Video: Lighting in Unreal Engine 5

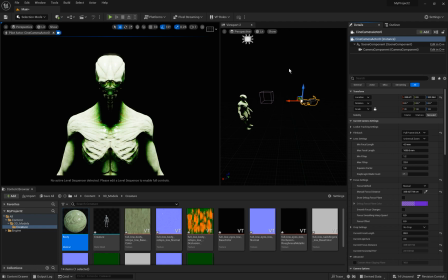So now that the camera is set, let's play around with the scene to get it to look nice. Right. So this light's probably a bit too strong. Right. So what I'm going to do is just reduce the attenuation radius, and that's just essentially the fall off.
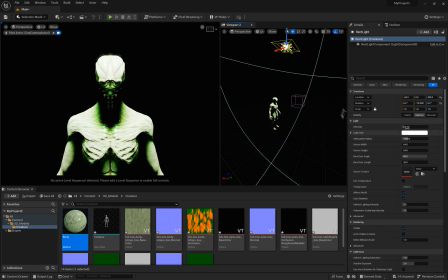So I don't want it to be so strong, but I'm not going to adjust the intensity at all. Right, so I'm just going to bring that down a little bit. Like that. And I might bring this up as well.
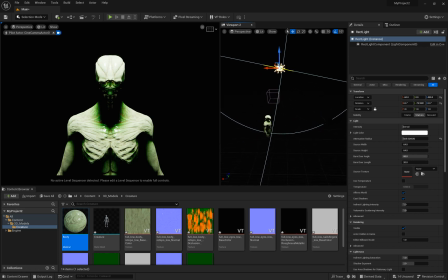So right now the gizmo is set to a world space, which can be quite difficult to get the right angle. So I like the angle here and I want to keep that angle, but I don't want to just move it up. So what I'm going to do is just click this button here, which transforms the gizmo to a local space.
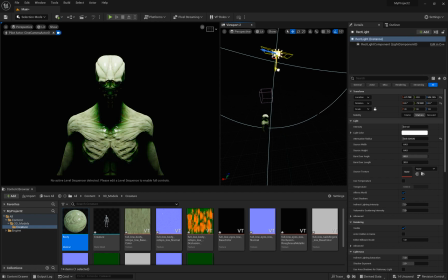And I can just move this back a little bit to get a lighting setup that I'm happy with. And I like this so far. I might bring this forward a little bit more to bring a little bit more of the face in.
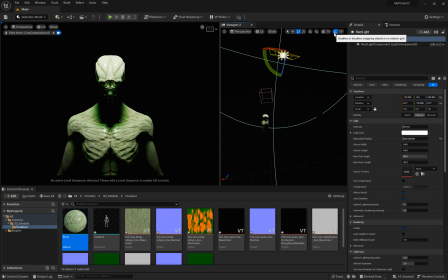And then I'm going to take angle snaps off, which is this one here in the viewport tools. And I'm just going to angle that a little bit more. I might bring that up a little bit as well.
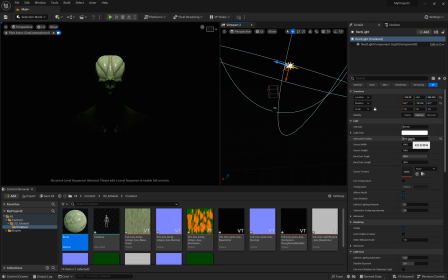Maybe like that, but then increase the attenuation. Oops. Maybe something like that, right? And then what I'm going to do is just increase the exposure on this character.
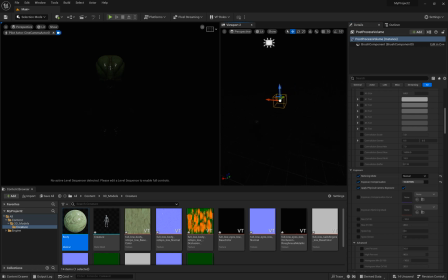So I actually want to bring it down a little bit and then bring this forward. So it's kind of like a you know, it's you got to go back and forth and get the right settings, because what I was not happy with before was I like the way this looks
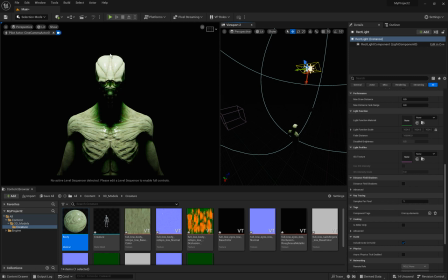so far, but this is overexposed, the top of the head. So I wanted to get it back to where it was original. I want to get it to about here, I think, where both areas are somewhat well exposed, right?
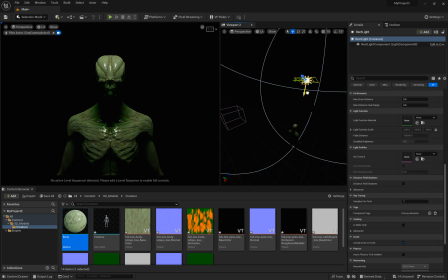And that way I can bring this light forward a little bit to brighten up the front of the face whilst keeping this fairly well sort of lit as well. Okay, so I think I like that. And you know, you're not going to get the lighting perfect on the first try.
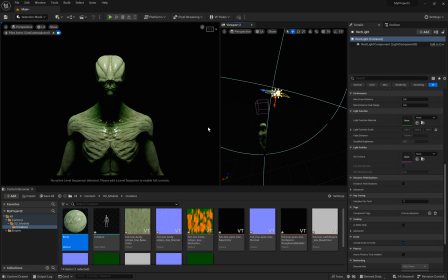Like, there's a lot of back and forth going on to get it to the way you like it. And this is looking pretty good. So I might stick with this for now, and I'll probably will make changes later on. But let's jump into the post-processing volume, and let's just go through each one of these sort of settings.
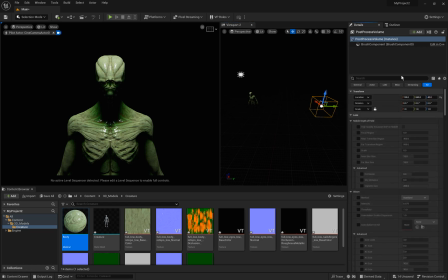So I'm going to bring this divider all the way up so we can see all of this, and let's just move through each one of these one by one. So mobile depth of field, we don't need that.
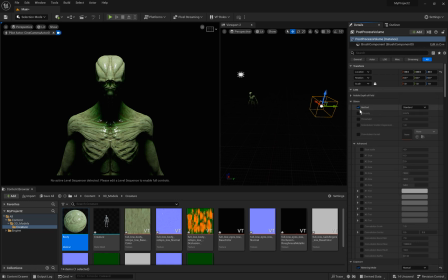We can add a bit of bloom if we wanted to, so you can add some bloom here, so let's increase the intensity. And then you can sort of, what I like to do is just crank the number all the way up, right? Just to see what effects we're getting.
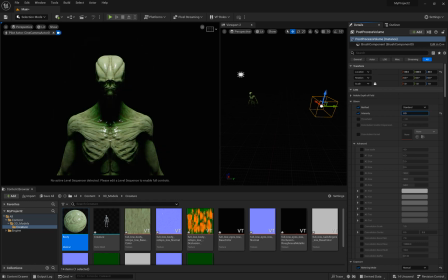So you can see it's 8, it brightens things up and sort of soften things out as well. And low, it's just nothing. And if we want to reset it back to default, we can always click this little button here.
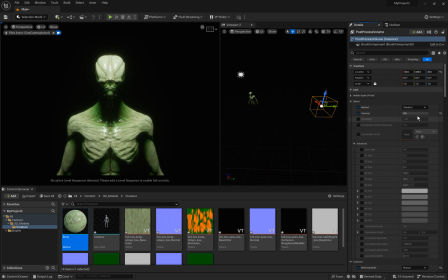Okay. Keep in mind, a lot of these sliders go up to a certain point, like 8, but we can add in a custom number on a lot of them.
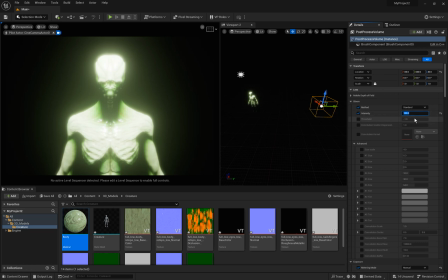Not all of them can do this, but a lot of them do, right? So that's what 100 looks like.
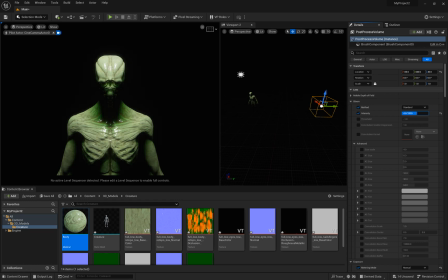So I think adding a bit of bloom will just add a bit more interest to my scene, to just brighten up these areas a little bit. And we can always go back and adjust this later.